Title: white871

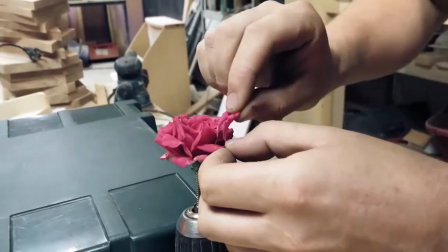Clients will see the uniqueness in your videos and will want to work with you. Take a look in your toolbox and try to find something interesting there.
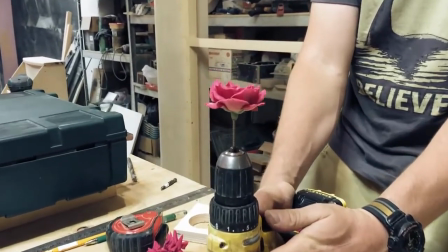Use a drill or electric screwdriver to make the item spin on a video.
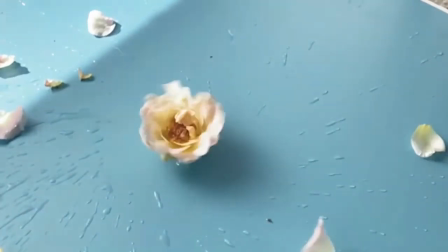Try to be creative in designing unique movement of items in the frame. Light. Light is always not enough. With this rule, I always preparing for every shoot.
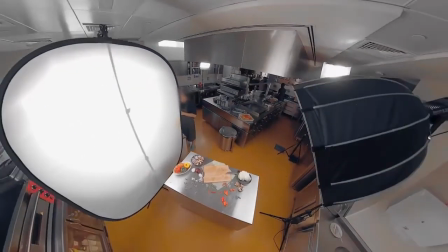Therefore, I have different light sources with different power output and different proposals. I prefer to use LED light, and only 2 light fixtures are fluorescent in my light setup.
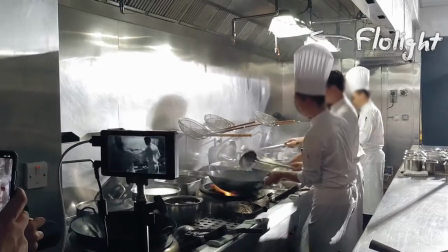But I use fluorescent light in extreme conditions,
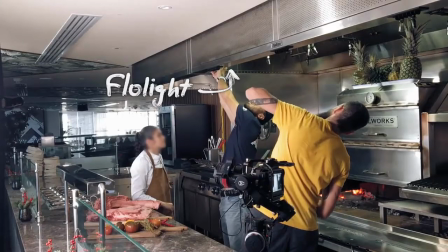when access to my other light sources is limited and I can't use them because of the dimensions of the room where I'm filming.
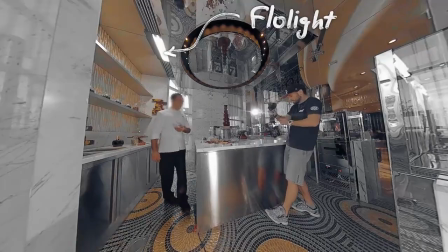That's why I'm grouping these lights in some different places. I don't like hard light, so I'm using different diffusers.
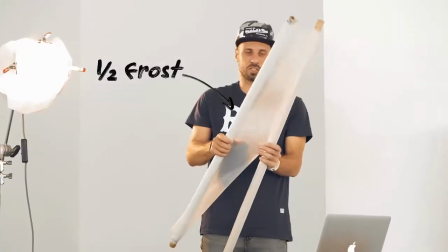For example, light dome from aperture, or a couple sheets of frost film, or regular diffuser from reflector.
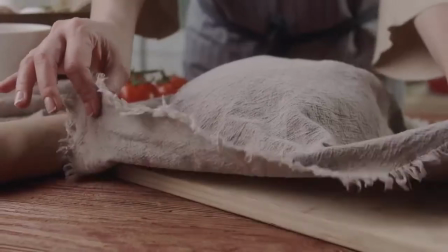Using diffused lights gives the picture more natural and organic look, as opposite to hard directed harsh light.
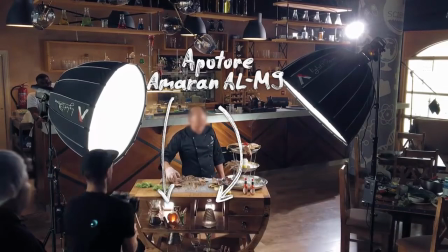Also, I like to use practical light when shooting at the kitchens and restaurants.
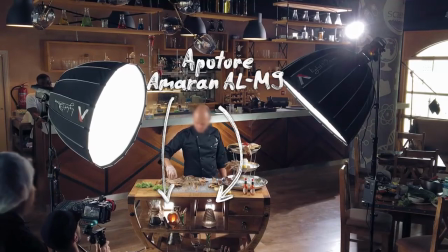This is the light sources that are placed directly in the frame and create unique atmosphere of the place when you're shooting.
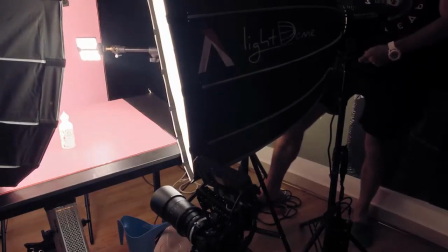So, as a practical, I'm using small LED panels from aperture or different fairy lights, candles, and so on.
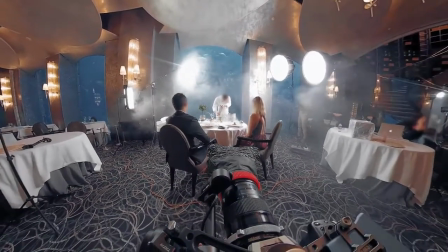In case when you're shooting reflective surfaces, but watch out of the messy reflections and make your light
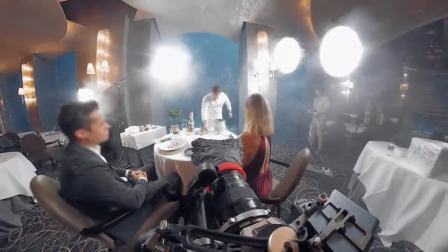source larger and softer, and try to move a little bit far from your object. Unlike shooting in the interior,
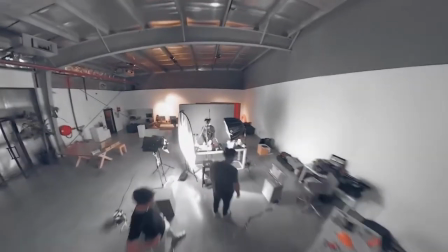studio shooting is much easier because studios have high ceilings and a lot of free space for setup your light and movement with camera.
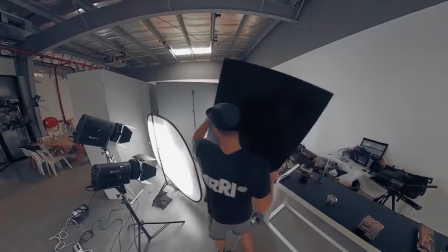That's why I prefer to rent studios for filming.
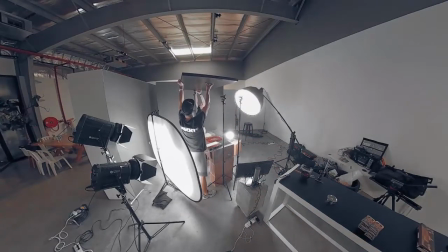You will always find there easy access to plugging your light and placing C-stands with flags and diffusers. Studio is the best place for experiments with light. Also in studio there is an opportunity to immediately rent a more professional light.
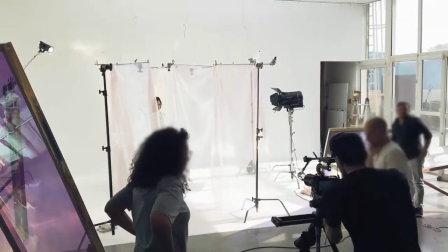You will not spend your time for renting and transporting it from rental house. Situation with renting professional light is the same as renting professional camera or other film equipment. If you have enough knowledge about professional cinema lighting, then you will not have a problem with this.
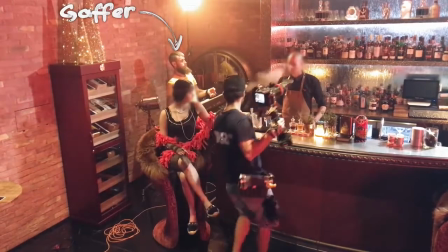But if you are fresh in this industry, you need to check possibility of hiring gaffer.
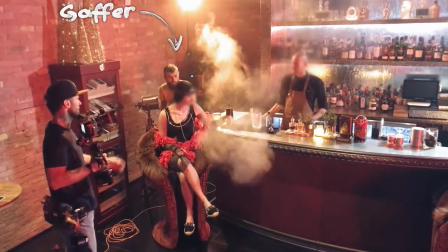Gaffer is professionally versed in film lighting, and he will help you to choose and arrange it at the shooting day.
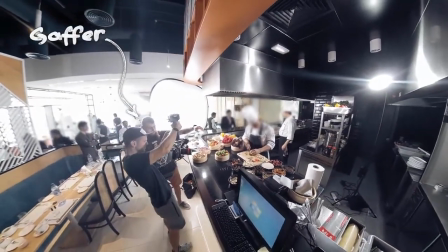It will certainly increase the project budget, but it will greatly affect the final result and improve it several times.
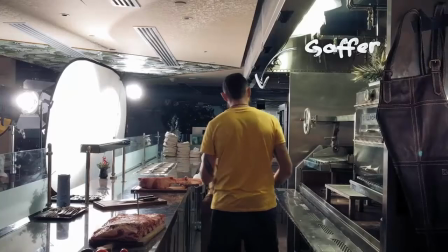If you want to grow as a professional in the future and improve the quality of your project,
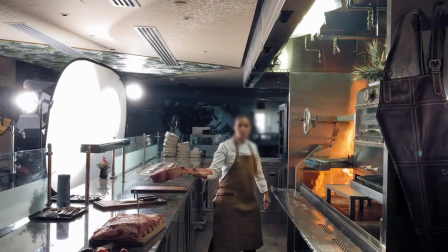then you will definitely have to work with gaffer and rental. You need to know it doesn't matter how good your camera is, it doesn't matter how good your lights are.
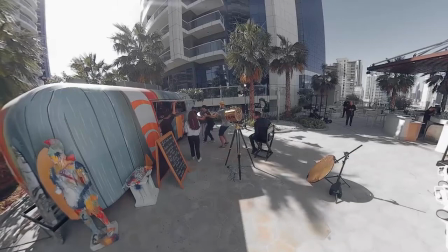If you don't have the stuff in front of the camera that's worth looking at, then why are you shooting at?
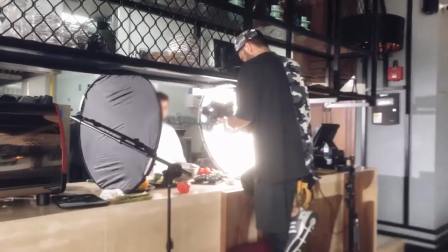Let's quickly go over some of the lighting techniques and setups I'm using usually at the shootings.
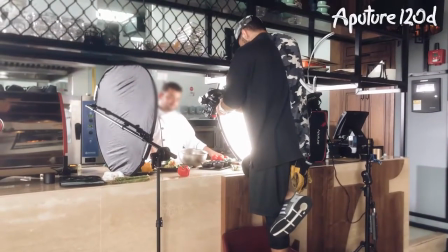The most basic and simple is using one fixture with soft light and reflector as a bounce. In this case it's aperture 120D with light dome as a key light.
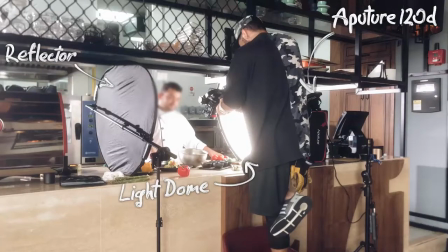On the opposite side of the key light is the fill light. All this light does is just fill the shadows given by the key light.
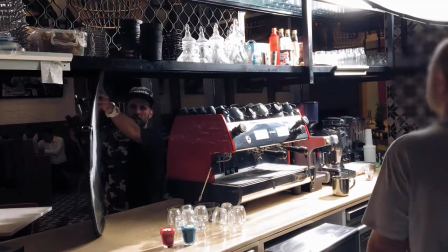Typical way to use the fill light is to place it on the opposite side of the key light while dimming down the brightness,
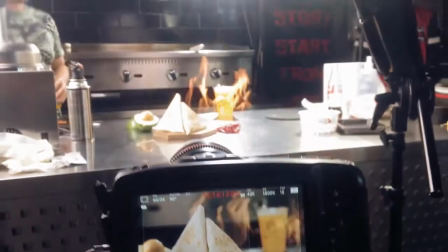so don't flatten out the face of your talent or his hands.
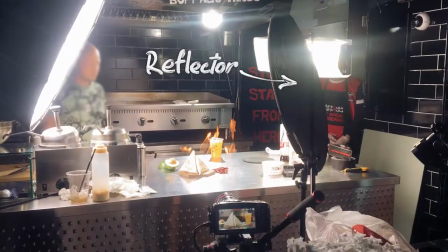Sometimes as a fill light you can use regular reflector board utilizing the key light bouncing back at the subject.
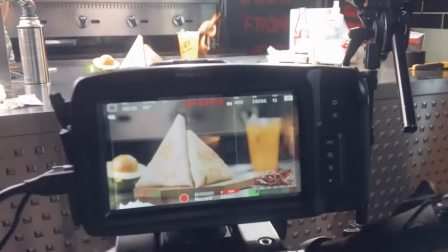You can use silver or white sides of the reflector board.
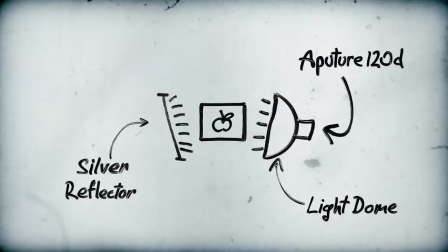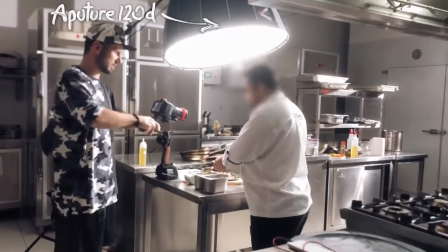This light setup can be rotated and key light moved at the top, it's called top light,
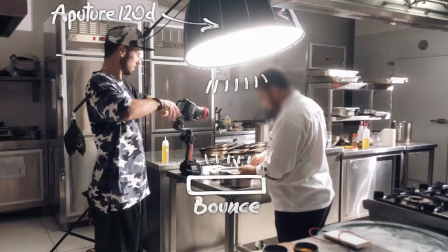and metallic surface of the kitchen's table will bounce key light and make it less contrast.
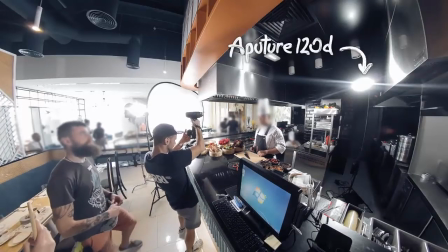At the next setup you can add one more light source and set it as a backlight.
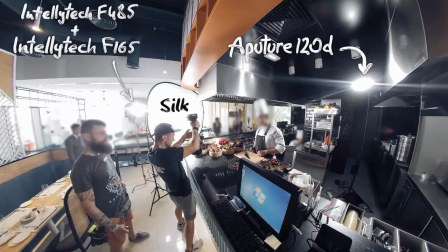Moreover, the main key light shouldn't remain unchanged in its place. It's always on its place.
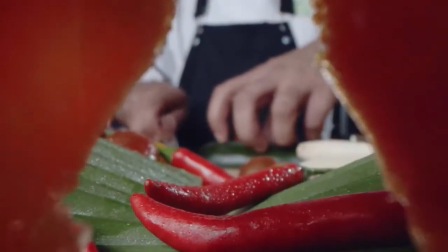Backlight will make the image more contrast and emphasize the silhouettes and details in the frame.
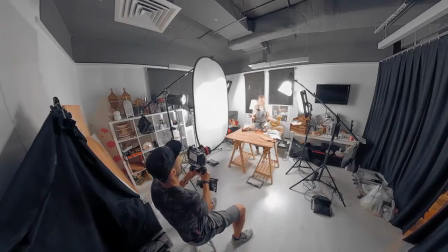If you are shooting a wide scene with several actors in the frame,
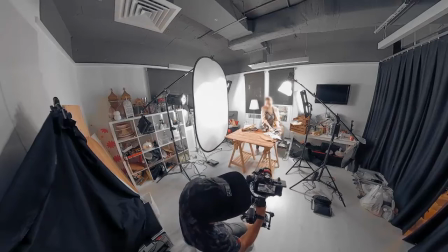you can add more light fixtures as a key light to illuminate a larger area.
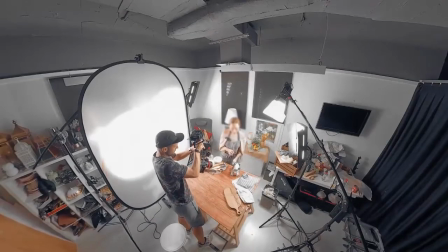It will be more flexible in camera movements and points of view.
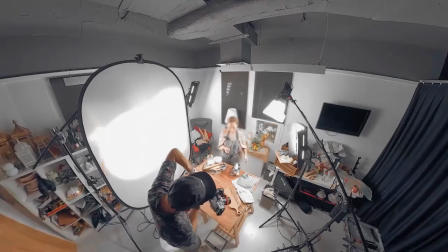In more sophisticated light setups, number of light sources should be increased.
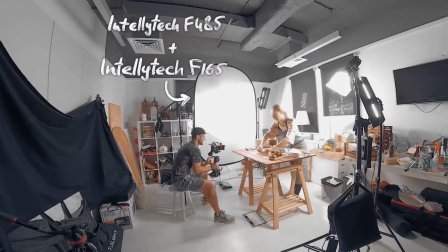In this case, 6 lighting fixtures are used. Twin Teletech lights through the large diffuser create the main key light.
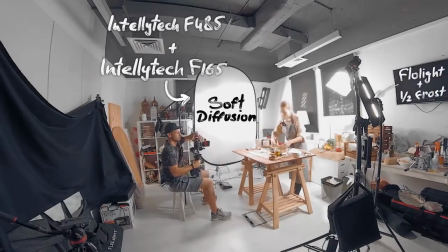One halogen flow light with half frost is a backlight. Aperture 120D with Fresnel modifier plus half frost set as rim light. The second flow light with half frost illuminates the background of the kitchen. And the last light source, aperture 300D, is outside the window.
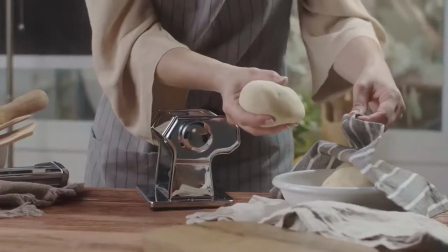It creates a sunny day outside the window and highlights the greens in the window.
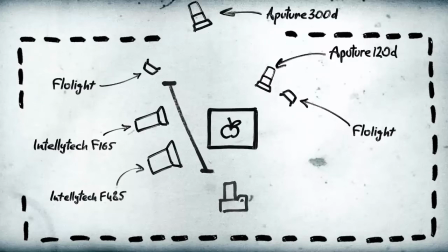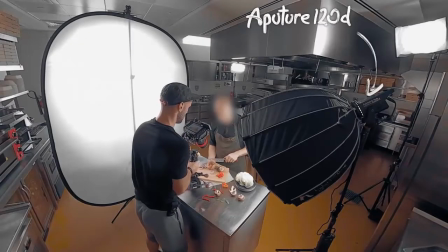Also, sometimes I set the backlight with the diffusion as I did in this case.
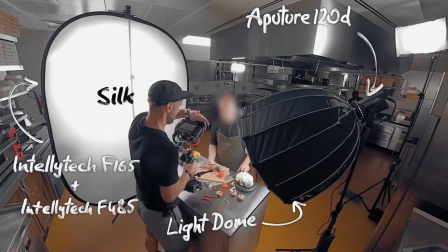It gives shadows more softness, but at the same time the main key light remains in place.
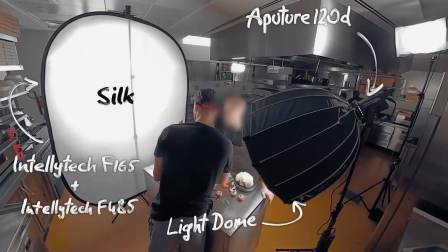Rim light and backlight are also added.
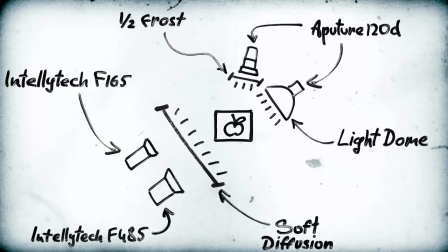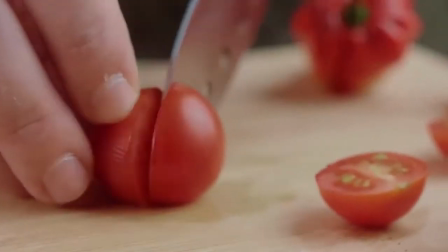Moreover, the background light in this case works perfectly, thanks to the shiny steel surfaces at the kitchen.
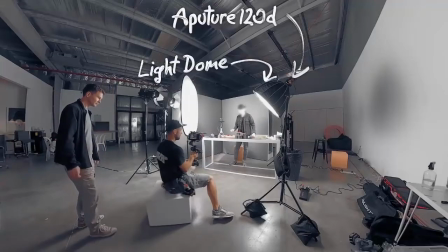In some cases, I also set trim light softer using large soft boxes.
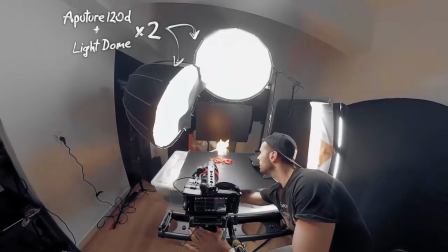I used here aperture 120D with the light dome.
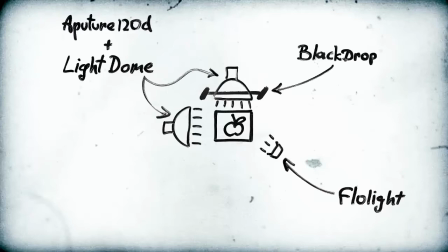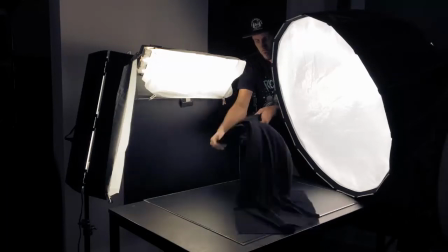And in the case of the fabric in the frame, I made a lighting setup with the backlight and the rim light soft.
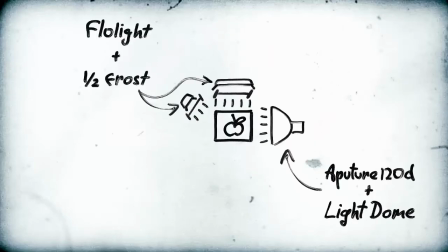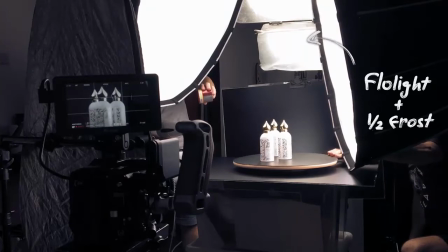Using light dome with 120D and half frost with flow light. And in another scene, rim light, even double flow light.
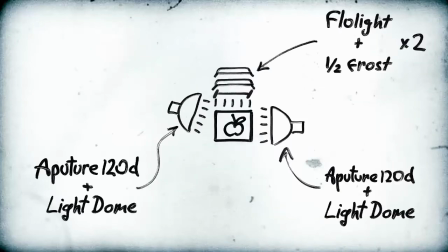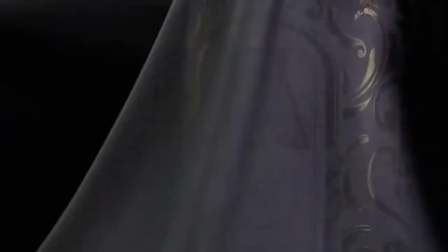All this was done so the black fabric was better lighted and it looks much way cleaner and softer at the video.
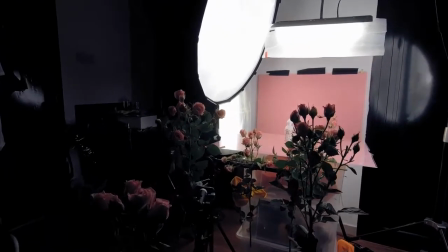Soft boxes at the both sides are probably the most important part of the light setup in product shooting for me.
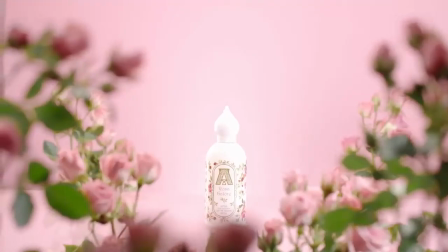In some cases, for more accurate light control, I have to cut off the light.
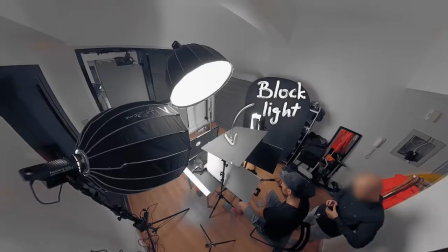This usually happens when I create a darker and contrast image.
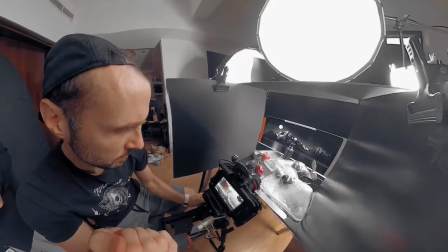As a flex, I use black foam sheets purchased in a regular office supply store.
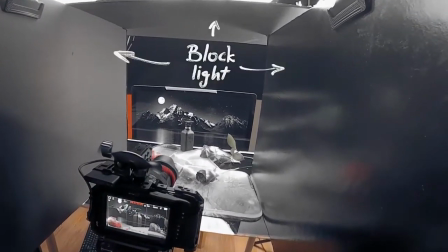Even when shooting in a small tight space, I'm trying to create the depth of image using light.